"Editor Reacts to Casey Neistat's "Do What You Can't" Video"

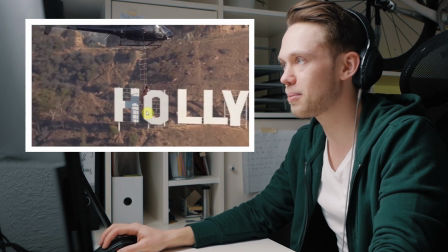(0:00)
course he's secured with the security line on here, you still gotta be a complete maniac to let yourself hang down a helicopter. Hello friends and welcome back to yet another reaction video. Since all of you seem to be super excited about this series, but there's one person who isn't, and it's a very important one because it's my girlfriend Ida. Today we're gonna take one of her suggestions because she has an absolute favorite here on YouTube, and that is the legend Mr. Casey Neistat. So today we're gonna look at Casey's Do What You Can't. Ooh, that's gonna be interesting. So, hello and welcome if you're new to this channel. My name is Florian. I'm a video editor, filmmaker from Germany, and in this series here on my channel, I'm analyzing some of your favorite creators' videos to look at some of their tricks and techniques so you can learn something about editing for your next videos. So, let's jump into the computer and look at Casey's video, shall we? So, if there's anything that Casey's most known for, then obviously it's his level of storytelling, which is completely out of this world, and the main reason why probably all of us love to watch his videos so much. So, let's press play and see if we can analyze his editing style a little.
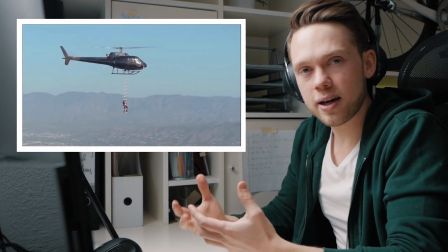(1:03)
So it starts with a very long opening shot. In the beginning of every video, it's the most important thing to catch your audience attention.
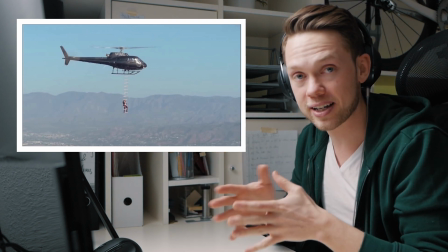(1:09)
And you can either make that by having, for example, like a super fast montage or some voiceover that directly introduces the story,
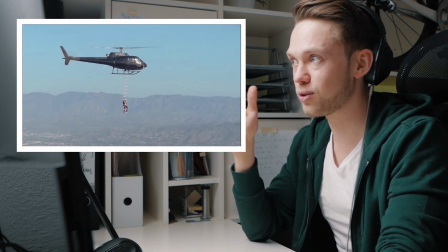(1:15)
or as in this case, with an absolutely insane single shot.
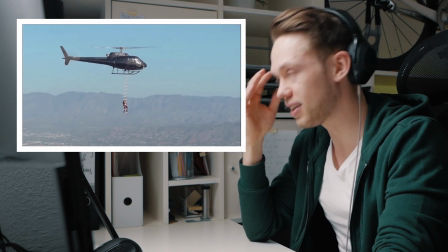(1:19)
And in this case, the shot lasts for probably like 10 or 15 seconds, but it's completely crazy because it's Casey hanging from a rope of a helicopter.
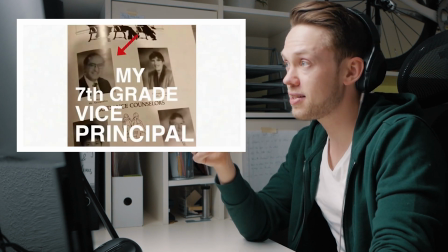(1:25) To the haters, the doubters, my 7th grade vice principal.
This here is a very typical thing that Casey and also his friend Max Joseph like to do very often.
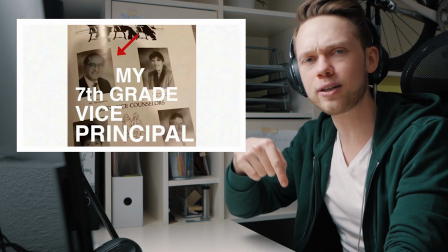(1:34)
The text appearing on screen word by word effect. By the way, I'm gonna link you a tutorial down below from another guy who's showing exactly how that works.
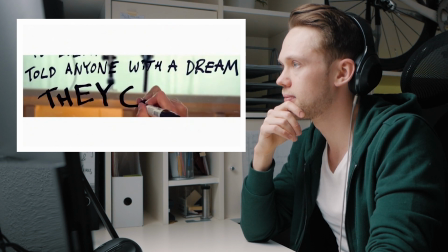(1:40) To everyone who's ever told anyone with a dream they can't.
The shot alone is so crazy.
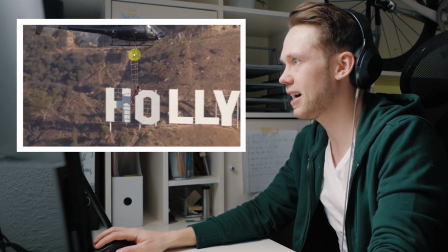(1:45)
I think I've seen the vlog back then. Even though, of course, he's secured with the security line on here, you still gotta be a complete maniac to let yourself hang down a helicopter, don't you?
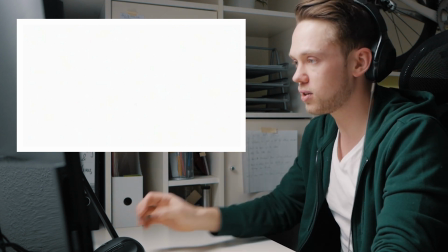(1:55)
And here, before the glass was shattering, did you hear the riser that he put underneath so that you can really anticipate and hear the bat slowly going towards the glass?
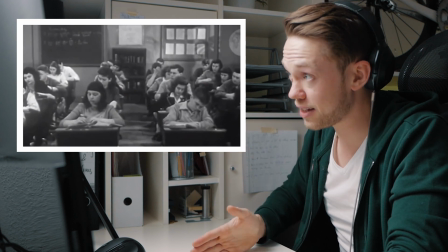(2:04)
Listen to the sound underneath. The moment that the glass shatters, he starts the music, and the music is pretty fast-paced and has a very clear-cut beat.
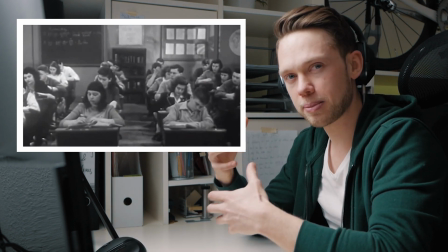(2:13)
And then the shot that you see here, this is simply some stock footage to fit the story that he's explaining now.
Keep your head down, follow the rules, do as you're told, play it safe.
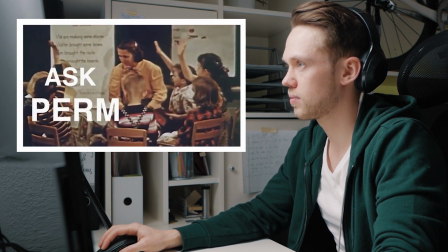(2:20) Wait your turn, ask permission, learn to compromise.
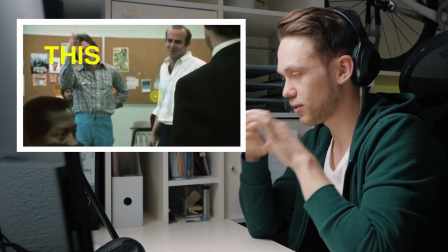(2:24)
As again, this entire intro now, he has the text appearing in different sizes on the screen effect and adds stock footage below.
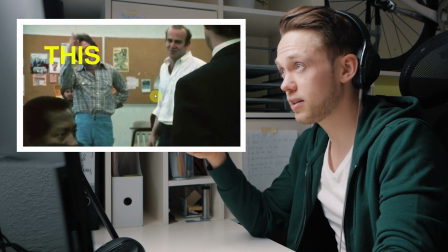(2:29)
By the way, if you're curious where to find stock footage, there's a few options.
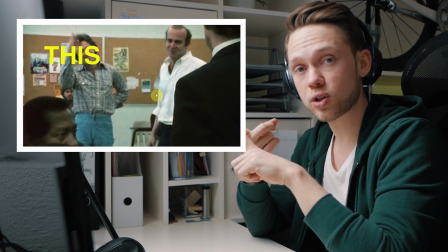(2:32)
I'm gonna link you 2 or 3 videos down below where you can find out what the best paid services and otherwise what the best free options for finding stock footage are.
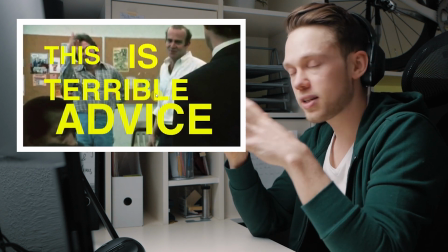(2:39) This is terrible advice.
And this is the punchline. So there's this one video in which Casey explains his thoughts behind every video.
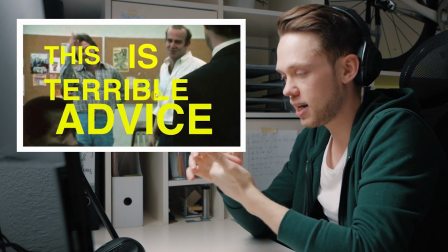(2:46)
It's always about story and it's always setup, conflict, resolution. And the beginning was the setup.
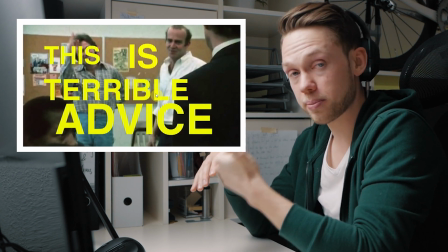(2:50)
This is what everybody tells us. Stay in line, wait your turn. And this sets up to where the main conflict is, because that conventional way is simply shitty advice in 2019.
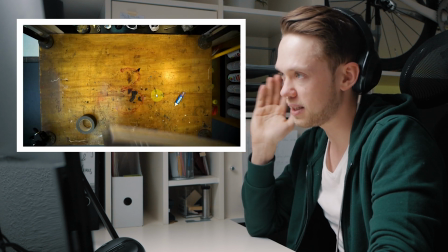(2:59)
Listen, when he edits, he's paying a lot of attention to edit on the beat. So the moment that the book slaps on the table, it goes directly to the beat of the music.
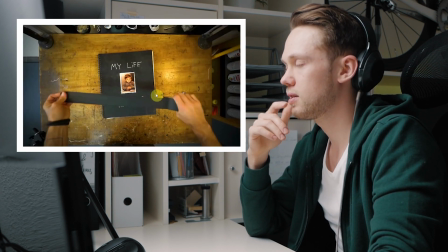(3:06) If I were to write an autobiography, a book about my life.
Did you see in that shot that the voiceover is actually recorded separately?
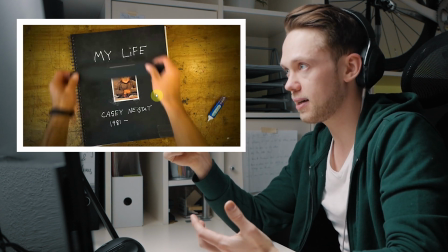(3:13)
So he vlogged the moment where he said that, and then afterwards it looked like he was in a restaurant.
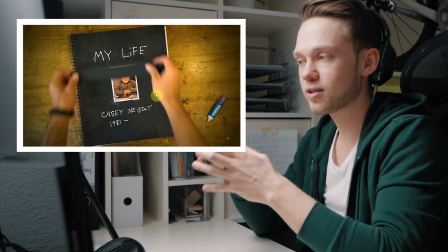(3:17)
Maybe he realized the background audio didn't fit so well, or the other reason could be so that the voiceover here fits to the voiceover in the beginning of the video.
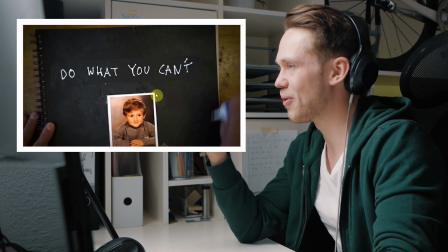(3:24) One title that would work would be Do What You Can't.
What would Casey be without his white Tipex thing, right?
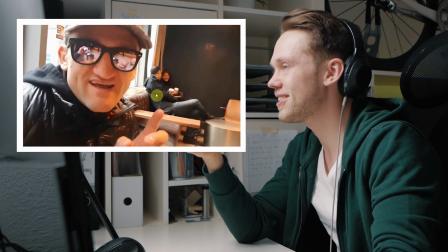(3:30) That idea encapsulates everything.
Here you see the voiceover is laid on top over it.
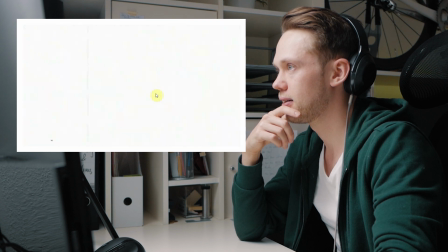(3:35)
So he recorded it properly, repeating what he was actually saying there.
I've ever done. Like when I wanted to move to New York City and my dad was like, you can't, you don't have any money.
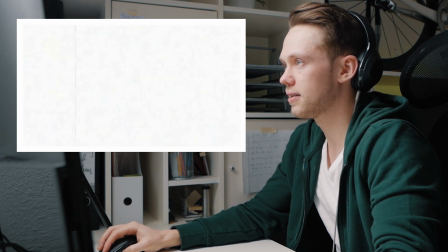(3:43) Or when I first said I wanted to make movies.
Again, the same with the voiceover, it's laid on top afterwards.
And it was, you can't. You didn't.
This is a very typical thing that Casey and especially his friend Max Joseph are using. So these kind of VHS overlay on white background and then text on top of it.
You didn't go to film school.
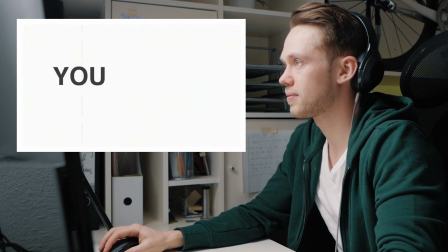(3:59) I want to have a TV show. You can't, Casey. You're not pretty enough.